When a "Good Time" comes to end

Premiering at the Cannes Film Festival on the 25th of May 2017, Good Time,
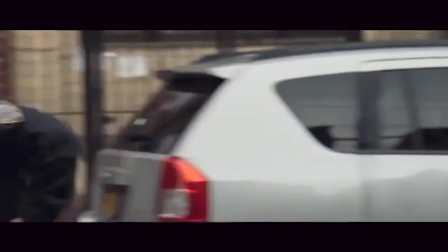(0:04)
directed by Benny and Joshua Safdie, is a fast-paced crime thriller in which we follow a botched bank robbery attempted by Connie,
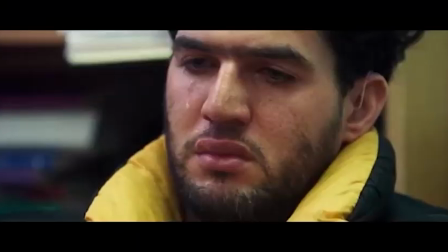(0:10)
played by Robert Pattinson, and his brother Nick, played by Benny Safdie.
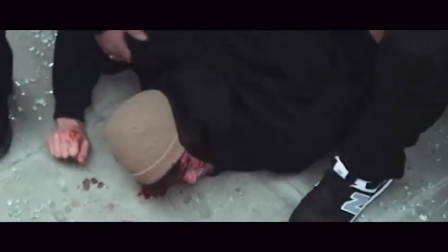(0:15)
Following the arrest of Nick, we watch Connie's slow descent into madness as he seeks to gain his brother's bail money.
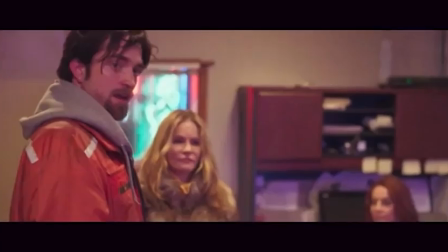(0:21)
In this video essay, I will be analysing the penultimate scene of the film, looking at how cinematography, editing, and sound create meaning for an audience.
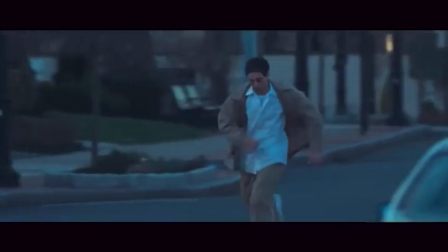(0:30)
The scene takes place after Ray, as played by Buddy Duress, and Connie find an expensive bottle of LSD.
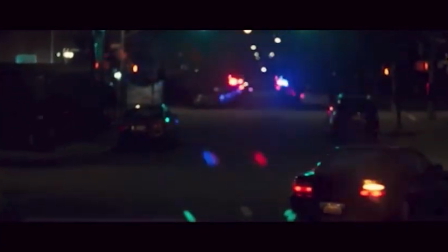(0:36)
The scene picks up pace as the pair fight over who will receive the money after selling it. The run and gun filmmaking technique is something the Safdies use a lot,
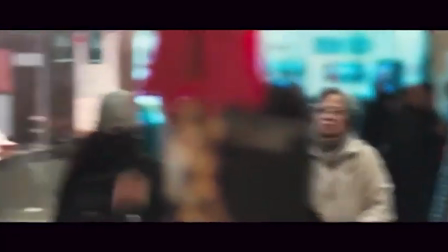(0:44)
pointing the camera in a general direction and focusing in on the character and not the general space around them.
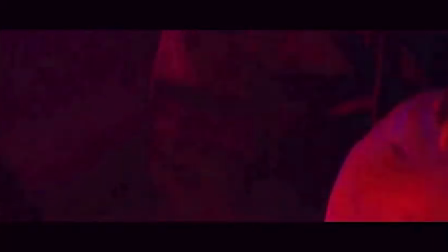(0:50)
It helps to generate dirty camera angles, which not only help when creating character within a frame and adding depth to a shot, but also building this sense of erratic tension throughout the film, which is also found in films such as Nightcrawler and You'll Never Really Hear,
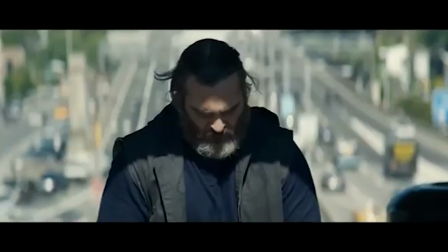(1:04)
films that follow similar ideas to Good Time. We find the use of this throughout the film, but in this specific scene,
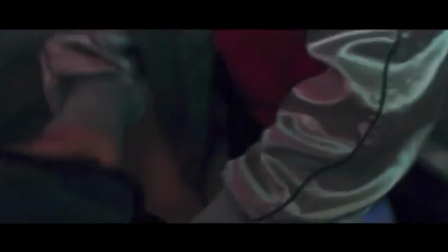(1:11)
as Connie attempts to leave with the bottle, we see it repeatedly used alongside handheld camera work.
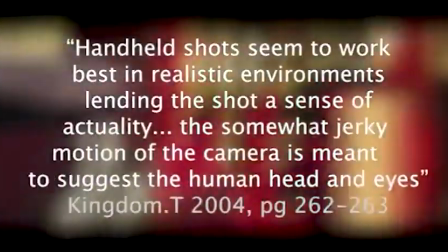(1:18)
Handheld shots seem to work best in realistic environments, lending the shot a sense of actuality.
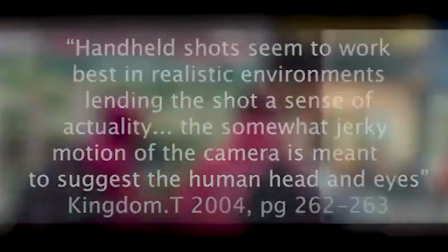(1:23)
The somewhat jerky motion of the camera is meant to suggest the human head and eyes. In this situation, it helps to add a sense of realism to the film,
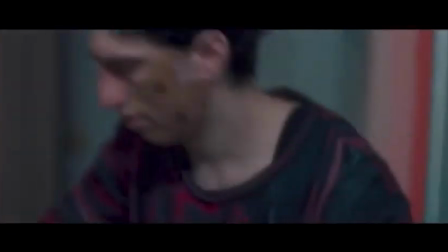(1:31)
as we relate it to the form of filmmaking known as documentary, a format based off true events.
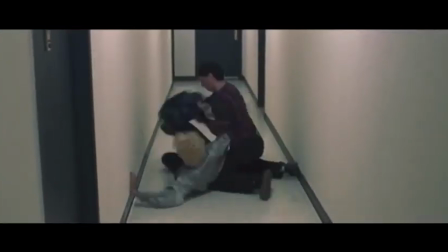(1:37)
The sudden jittery movement relates to the character's movement, immersing the viewer into the situation as though they are in the midst of the fight.
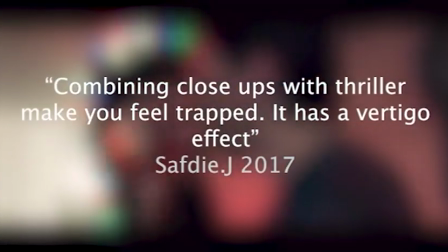(1:44)
Josh Safdie commented, "Combining close-ups with thriller makes you feel trapped.
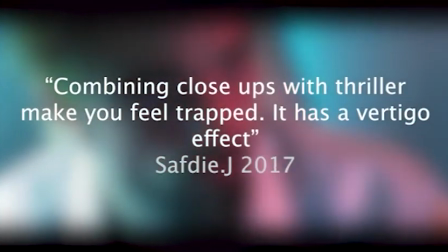(1:49)
It has a vertigo effect.
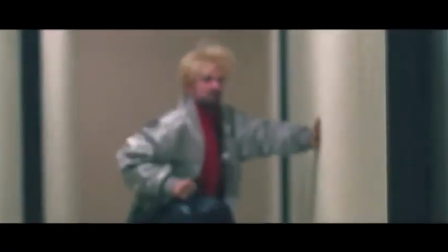(1:51)
It almost suffocates the viewer, not allowing them to move on to the situation until the characters do, creating an uncomfortable nature as we witness this prolonged fight."
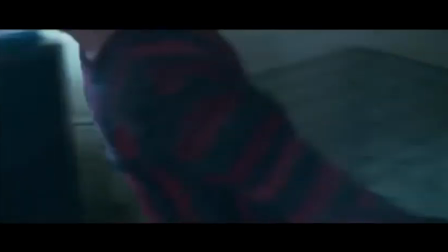(2:00)
These tight shots are then drastically juxtaposed in editing,
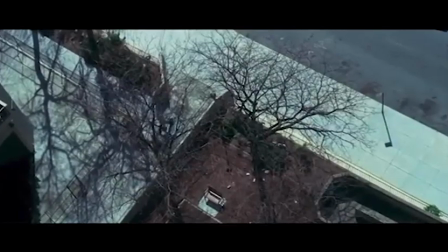(2:03)
as 30 seconds later we witness Connie attempting to evade the police for a POV bird's eye view shot, and the worm's eye view of Ray climbing out the window.
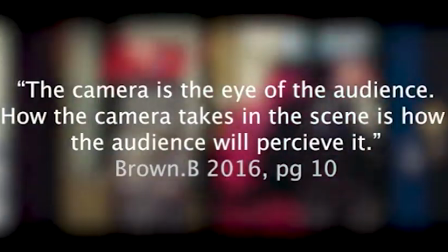(2:11)
The camera is the eye of the audience. How the camera takes in the scene is how the audience will perceive it.
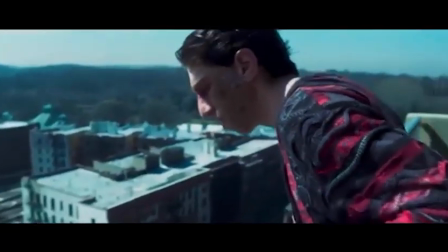(2:18)
The attempt here is to distance the audience from the action, creating a sense of voyeurism the characters are experiencing,
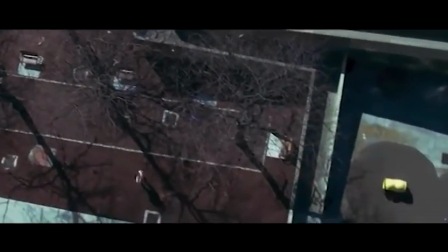(2:24)
as they have no control over what the other does, anticipating the other anxiously.
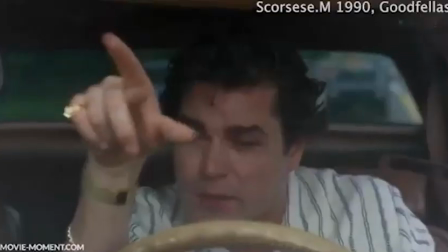(2:29)
We've seen a similar camera technique in Goodfellas, as Henry attempts to evade a helicopter he believes to be following him, also creating the same sense of agitation.
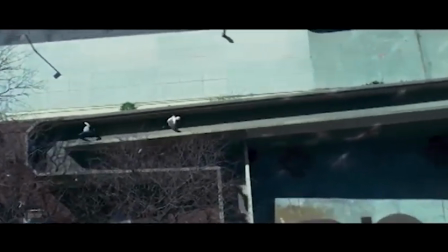(2:37)
The smoothness of the camera pan is subtly used to establish the space around Connie, but also used to portray Ray's fixation on Connie's movement.
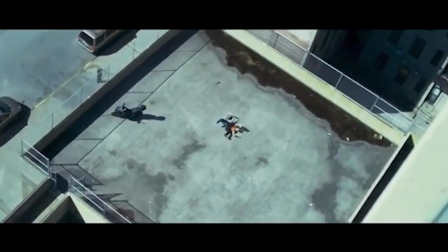(2:46)
However, the abrupt zoom into the bottle immediately connotes how he's not focused on Connie, yet the bottle,
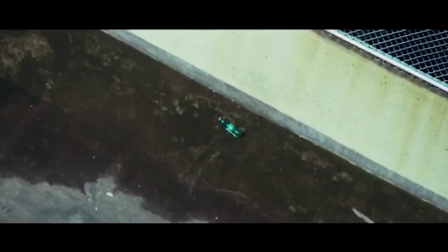(2:52)
which is further drawn into attention with the bright green colour of the bottle contrasting with the stark grey background.
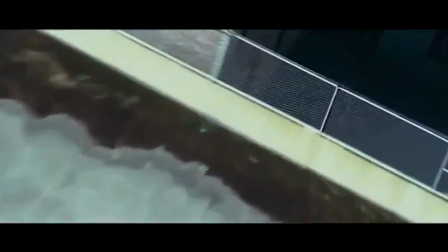(2:59)
The zoom shows Ray's true motivation, to which Roy Thompson comments,
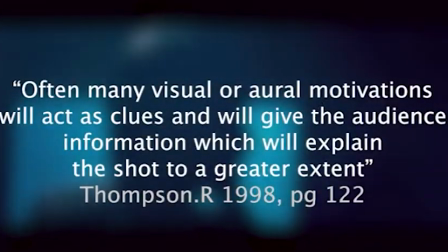(3:04)
"Often many visual or oral motivations will act as clues and will give the audience information which will explain the shot to a greater extent."
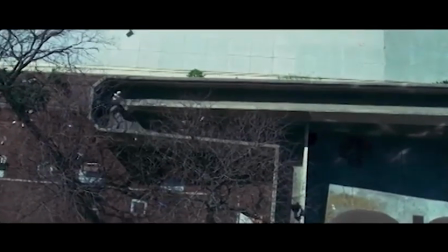(3:12)
The Safdie brothers want to switch the viewer's attention from one form of the action to another, which is further acknowledged as we intercut between the two scenes.
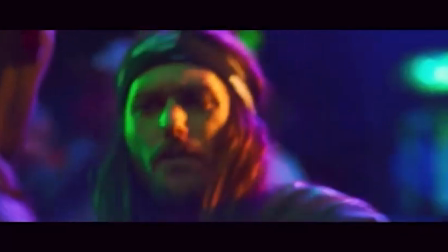(3:21)
Intercutting is a form of editing which switches between two scenes, often found in action films to heighten the tension of a scene.
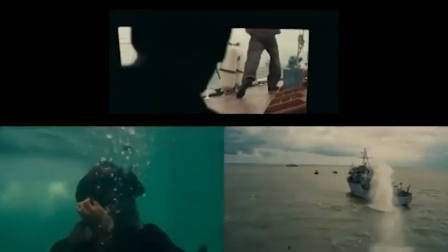(3:28)
Christopher Nolan uses it extensively throughout Dunkirk as we switch between the land, sea and sky to perceive different perspective of the evacuations.
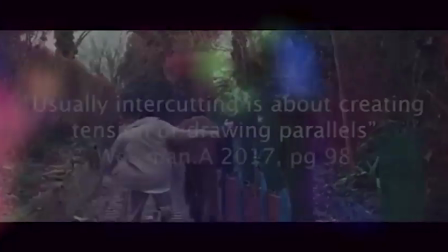(3:36)
The Safdie brothers use it to add a chaotic essence. Usually intercutting is about creating tension or drawing parallels.
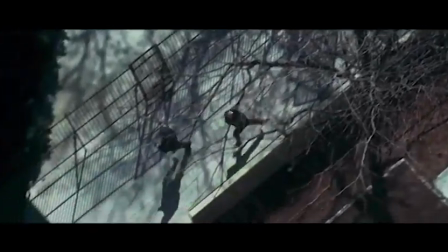(3:42)
One parallel we can example is it allows Buddy to see the police, affecting the plot later as he has no way to escape and to scale the side of the building.
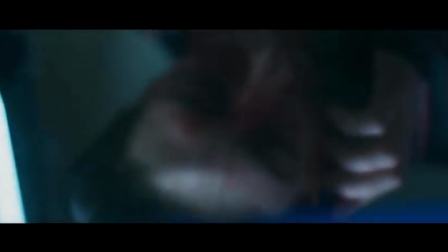(3:51)
This additional tension is then provided as we cut in between close-ups and wide shots,
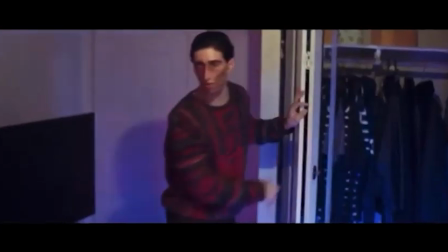(3:55)
while keeping within the same 35mm lens to enclose the space around the characters.
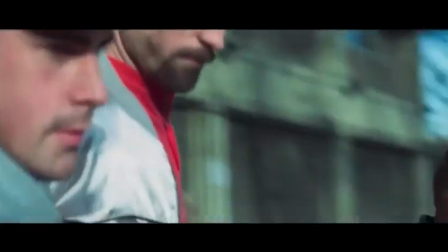(4:01)
As we watch Connie get escorted to the police car, the takes become longer and longer. We begin to anticipate something.
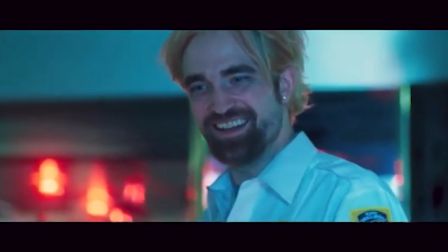(4:07)
This anticipation is warranted by the sudden contrast in pacing,
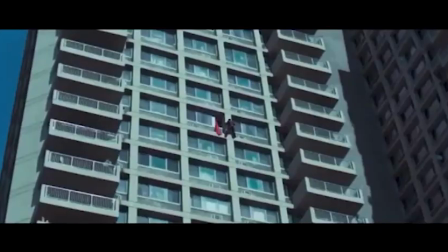(4:11)
then being answered by Connie's eyeline match, to where the viewer knows Buddy is climbing out the window.
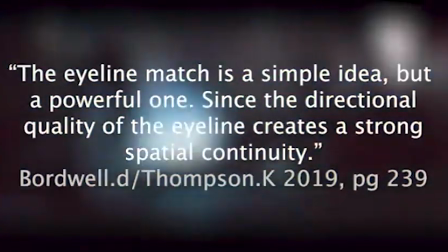(4:16)
The eyeline match is a simple idea, but a powerful one, since the directional quality of the eyeline creates a strong spatial continuity.
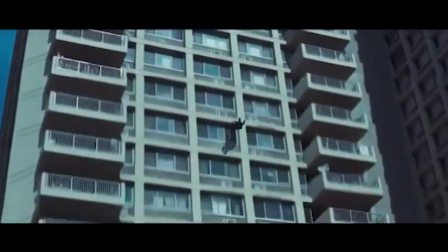(4:24)
Here it holds power, as we see the sudden terror dawn on Connie's face, inferring to the audience Buddy's danger,
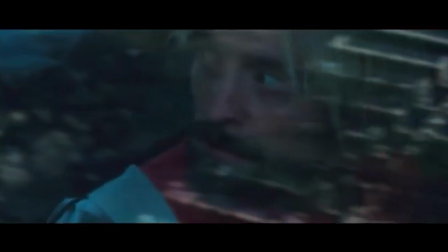(4:31)
as we have never related this form of emotion to Connie before, as his character doesn't show signs of fear throughout the film.
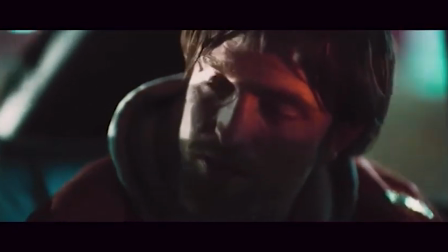(4:37)
Emotion is shown through use of semiotics, signs that the audience can pick up on, allowing them to understand the narrative without it being obviously stated.
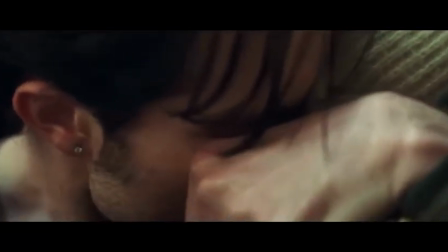(4:46)
Sound plays a key feature throughout this film, especially the score, which was conducted by Omnitrix Point Never, that helps add an ethereal effect to the film.
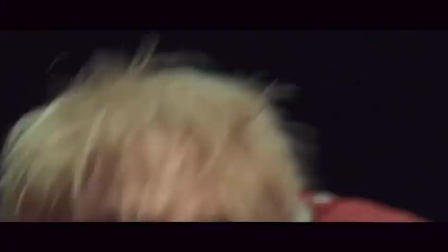(4:55)
Music within a film intends to further shape character identity and further the emotional response from an audience.
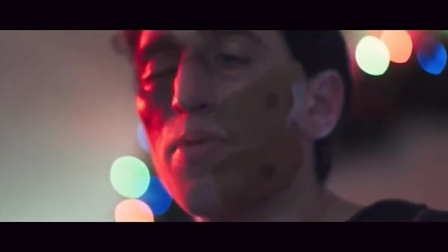(5:02)
Creating a synthesized score, Oniatrix says it was meant to embody Connie's psyche,
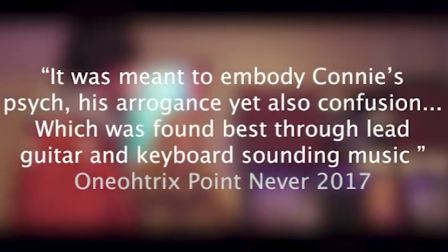(5:07)
his arrogance yet also confusion, which he found best through lead guitar and keyboard sound and music.
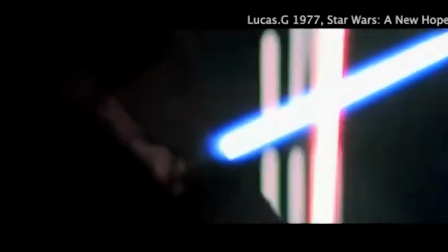(5:14)
Tonally, it sounds as though it belongs in a sci-fi featurette, however, similarly to Technically Missing from Gone Girl.
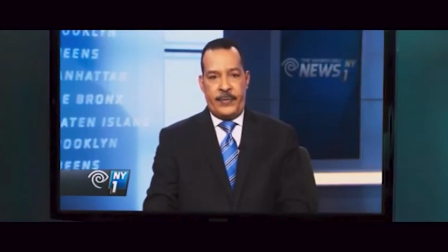(5:23)
And music for the funeral of Queen Mary.
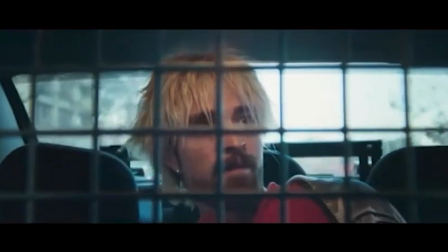(5:30)
It is used to further the understandings of character.
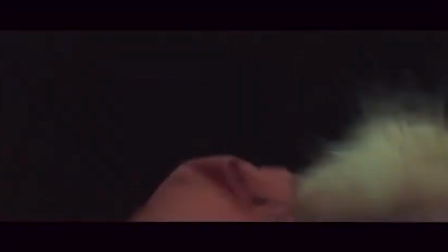(5:33)
It allows us to get inside their head, understanding their psychotic behaviour through this amalgamation of enigmatic noises,
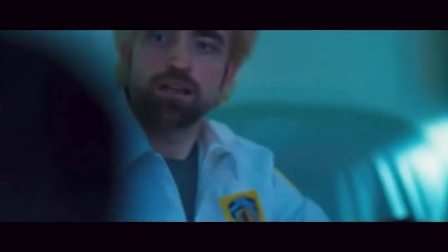(5:39)
which don't necessarily fit together, yet we understand as a rise in madness. The soundscape within this film is as manic as everything else.
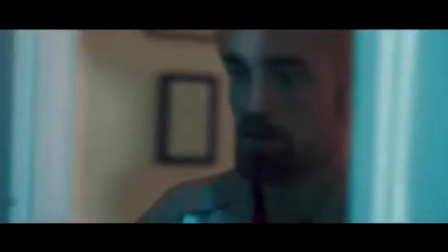(5:47)
First seen with characters overlapping each other's sentences.
With the money, bro. Get off.
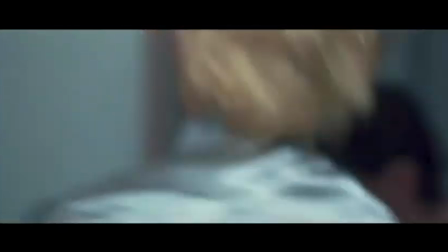(5:52) I'm leaving. No, we're waiting. We're fucking waiting. Waiting for what?
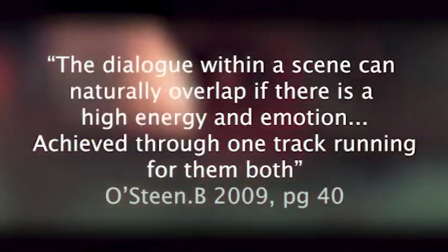(5:57)
Bob Osteen says, the dialogue within a scene can naturally overlap if there is a high energy and emotion, achieved through one track running for them both.
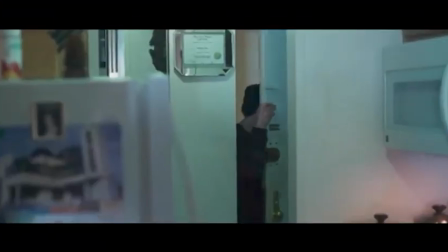(6:05)
This scene contains both high energy and emotion, and due to the Safdie's use of the Zaxcom Nomad,
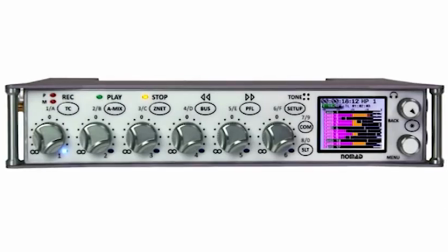(6:11)
an audio recording device which has room tone, we are able to then hear the rustle of trousers,
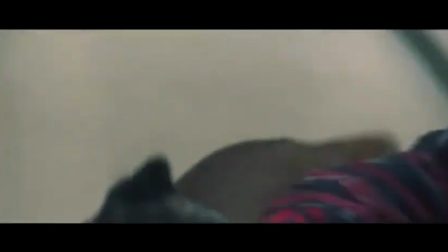(6:16)
scraping of shoes on the floor, and zipping of jackets, furthering the intimacy between character and audience, bringing them closer together.
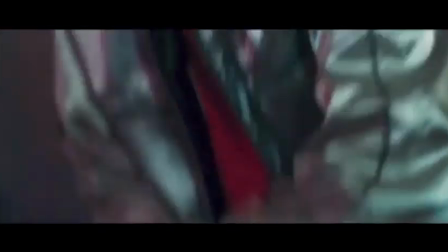(6:24) No. What?
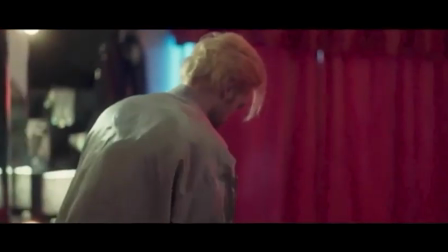(6:30) What are you doing?
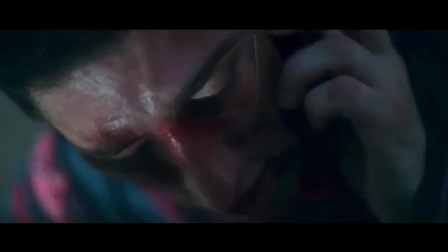(6:36) Told you, I'm done.
This, alongside the use of spot sounds such as dogs barking, near and police cars shouting, and further Foley work,
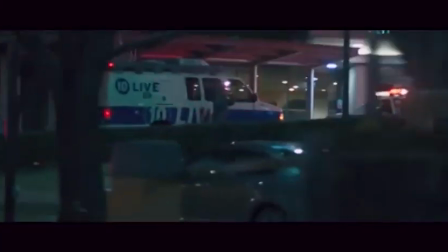(6:44)
they are able to build this incredibly violent soundscape, rising into the climactic moment of Ray's death.
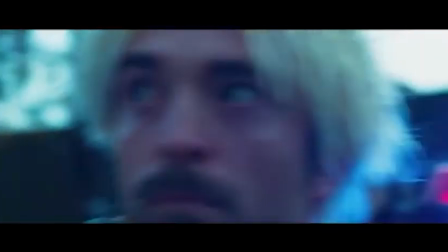(6:50) Oh, what's up? Williams, he's on the building!
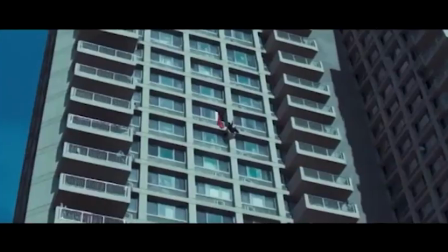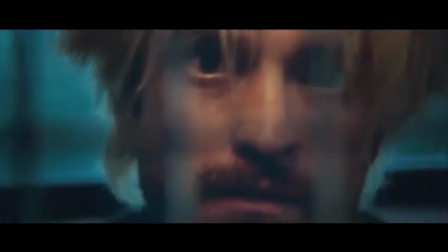(6:59) Williams, building, now!
We then hear a sudden loss of sound as Connie enters the police car, creating this sense of eeriness,
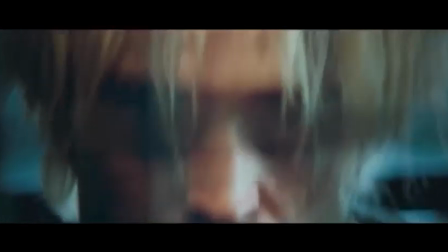(7:07)
matching his half-masked face indicating his final step into madness, as Pattinson implements the Kubrick stare,
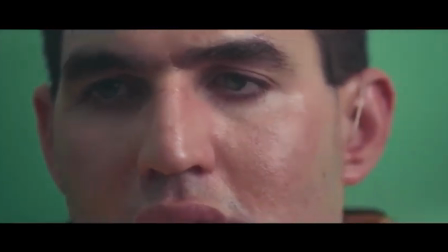(7:14)
before then match-cutting to Nick, completely shifting the ending tonally into a calmer, more controlled setting.
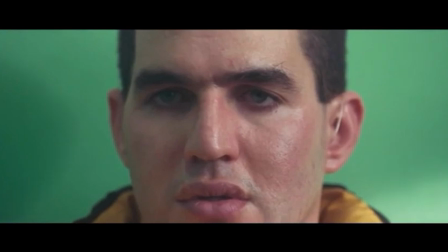(7:22)
Overall, Good Time represents to an audience how through use of cinematography, editing, and sound,
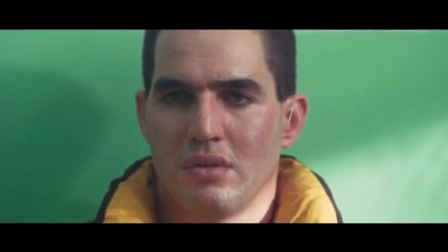(7:28)
emotion is able to be conveyed to represent senses of confusion, fear, and betrayal, even with a main character who establishes his morality at will as he goes along.
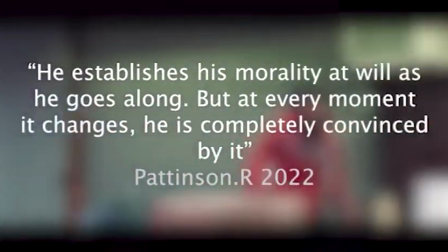(7:37)
But at every moment it changes, he is completely convinced by it.
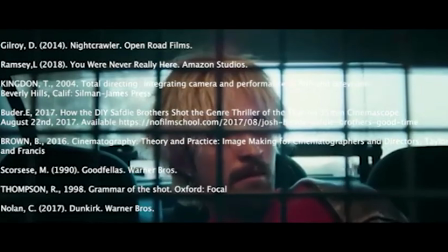(7:44) The pure always act from love.
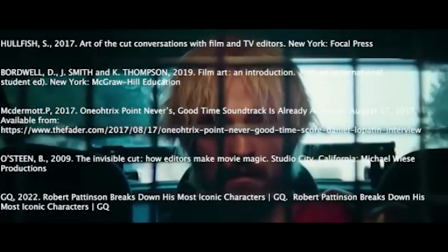(7:50) The damned always act from love. That's love.